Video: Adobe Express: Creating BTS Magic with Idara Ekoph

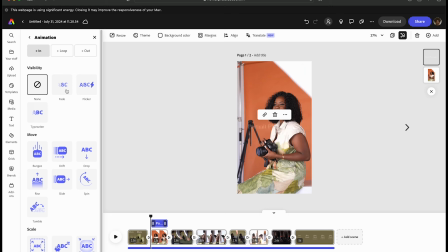(12:39)
I think that the other thing that I think will be great is to add some kind of animation to it. I like the idea of it kind of fading in. I know that we already added the transition into the clip, so it may be too much, but I just like the way that it looks.
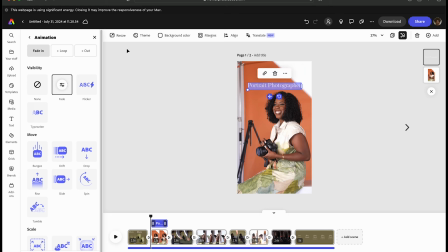(12:51)
So this is all personal preference, but I'm going to use the fade animation, and then I'm going to also change the color of the text to black. I think black just kind of sits better, especially where I'm placing it. The white was hard to read.
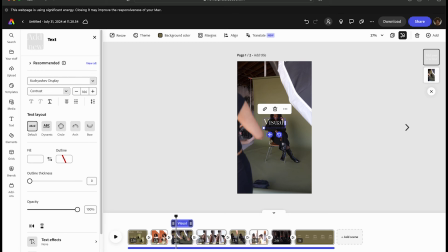(13:05)
So now I'm going to go ahead and do that for each of the individual clips.
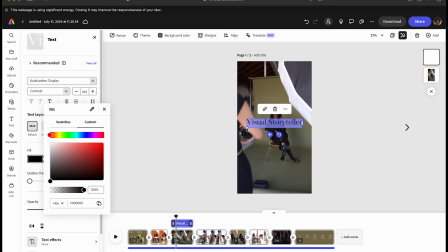(13:08)
I think I'll say portrait photographer, visual storyteller, and I'll also say creative director as well.
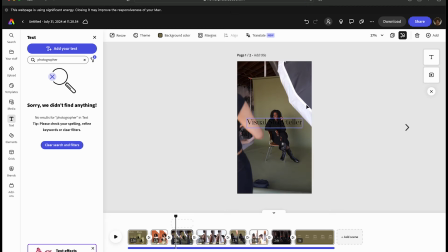(13:20)
I'm also just going to play it and see what it looks like. I just really like how it just kind of transitions into the next clip.
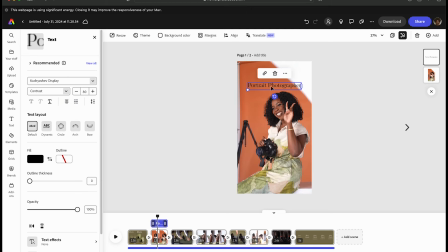(13:28)
I'm going to make sure that all of these texts, I want to make sure they're cohesive. So I want to make sure that the same size, that the same animation is on them. I don't want it to look messy, so I'm wanting it to be consistent. Trying to figure out the best placement. I think the best placement might be to put it on top.
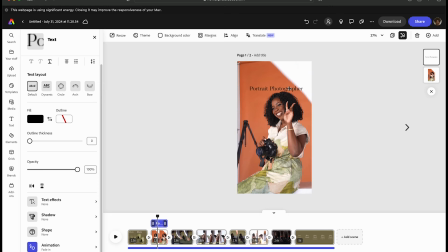(13:46)
And if you wanted to make actual adjustments to the text, you could, add an outline thickness and change the opacity. I just want to keep it pretty simple.
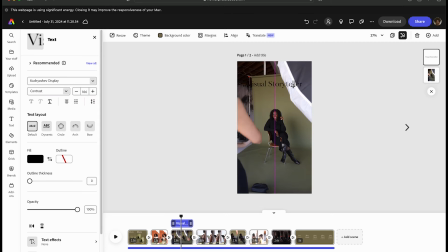So I'm changing the font size, and I'm going to make sure that is the same on each of the clips.
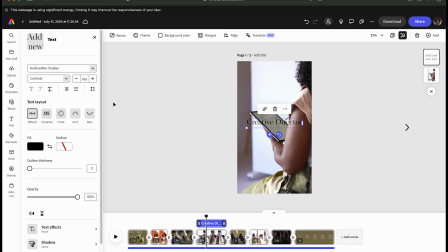And adding in that animation as well. Oops, I didn't mean to delete that.
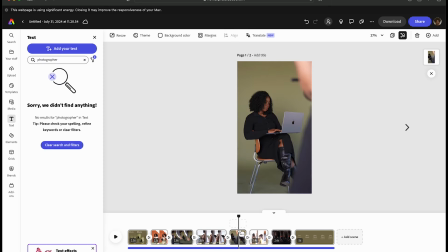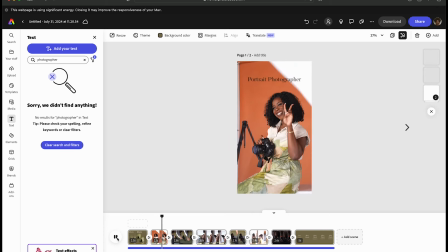(14:31)
So now I'm just playing it back to kind of see what it looks like. I am missing the animation on some of the text, so I'm going to go back and add that in just like I did previously,
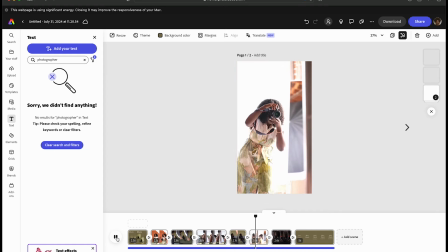(14:41)
but I am happy with how the clips are moving and transitioning into each other.
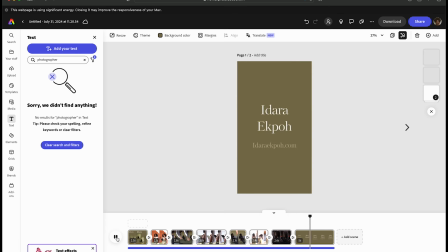(14:46)
So I'm really happy with how this came together. I think this is a good happy spot. So I'll make that adjustment with the text and kind of move forward.
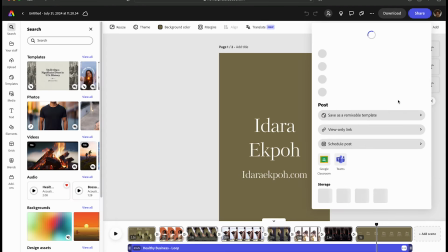(14:53)
Then you do have a couple of options when it comes to sharing.
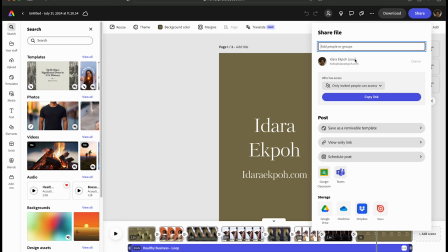(14:56)
So if you wanted to share this file with anybody that you're collaborating with, you could put their email here. and that way they would have access to adjusting this file.
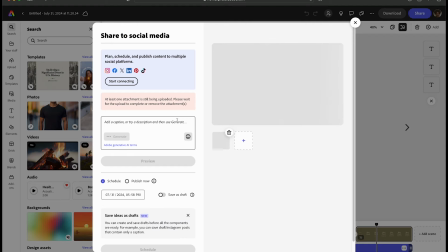(15:04)
And then you could also schedule your post to social media. So this is going to Instagram, so I would have the option to scheduling it, which is such a big deal when it comes to creating content. It's just so hard to plan ahead sometimes. So I love that there is a scheduling component embedded into Adobe Express.
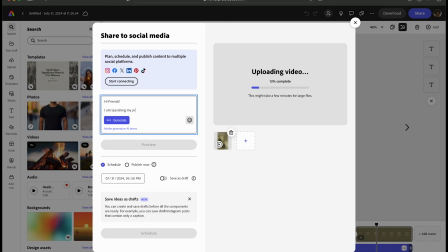(15:21)
So I can go ahead and write out what my caption is and have that pre-prepared. You'll see the video is uploading here, and it just makes things so easy. You even have the option you'll see below to click the date that you want to post it, even the time.
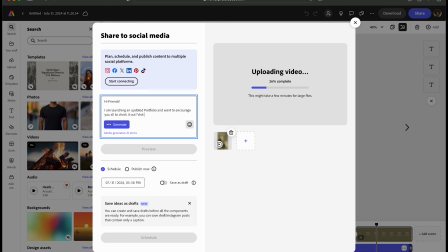(15:35)
So in that way you can plan ahead and plan out your content a couple of days, a week in advance, whatever works best for you.
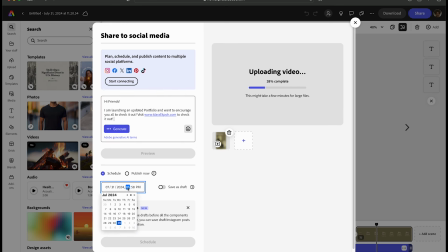You could also save it as a draft, and then if you wanted to connect your social media,
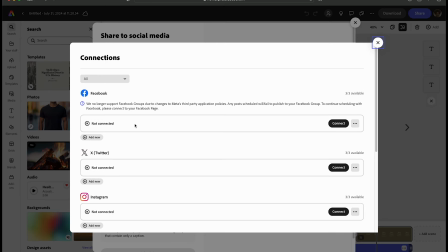(16:07)
you also have that option to connect Facebook, X, Instagram, all the different platforms.
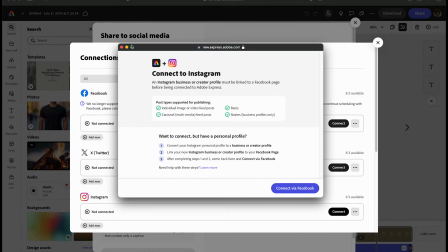(16:12)
You just click on connect, and then it'll open up this page for you, and then you can go ahead and continue the process to connecting your social media pages.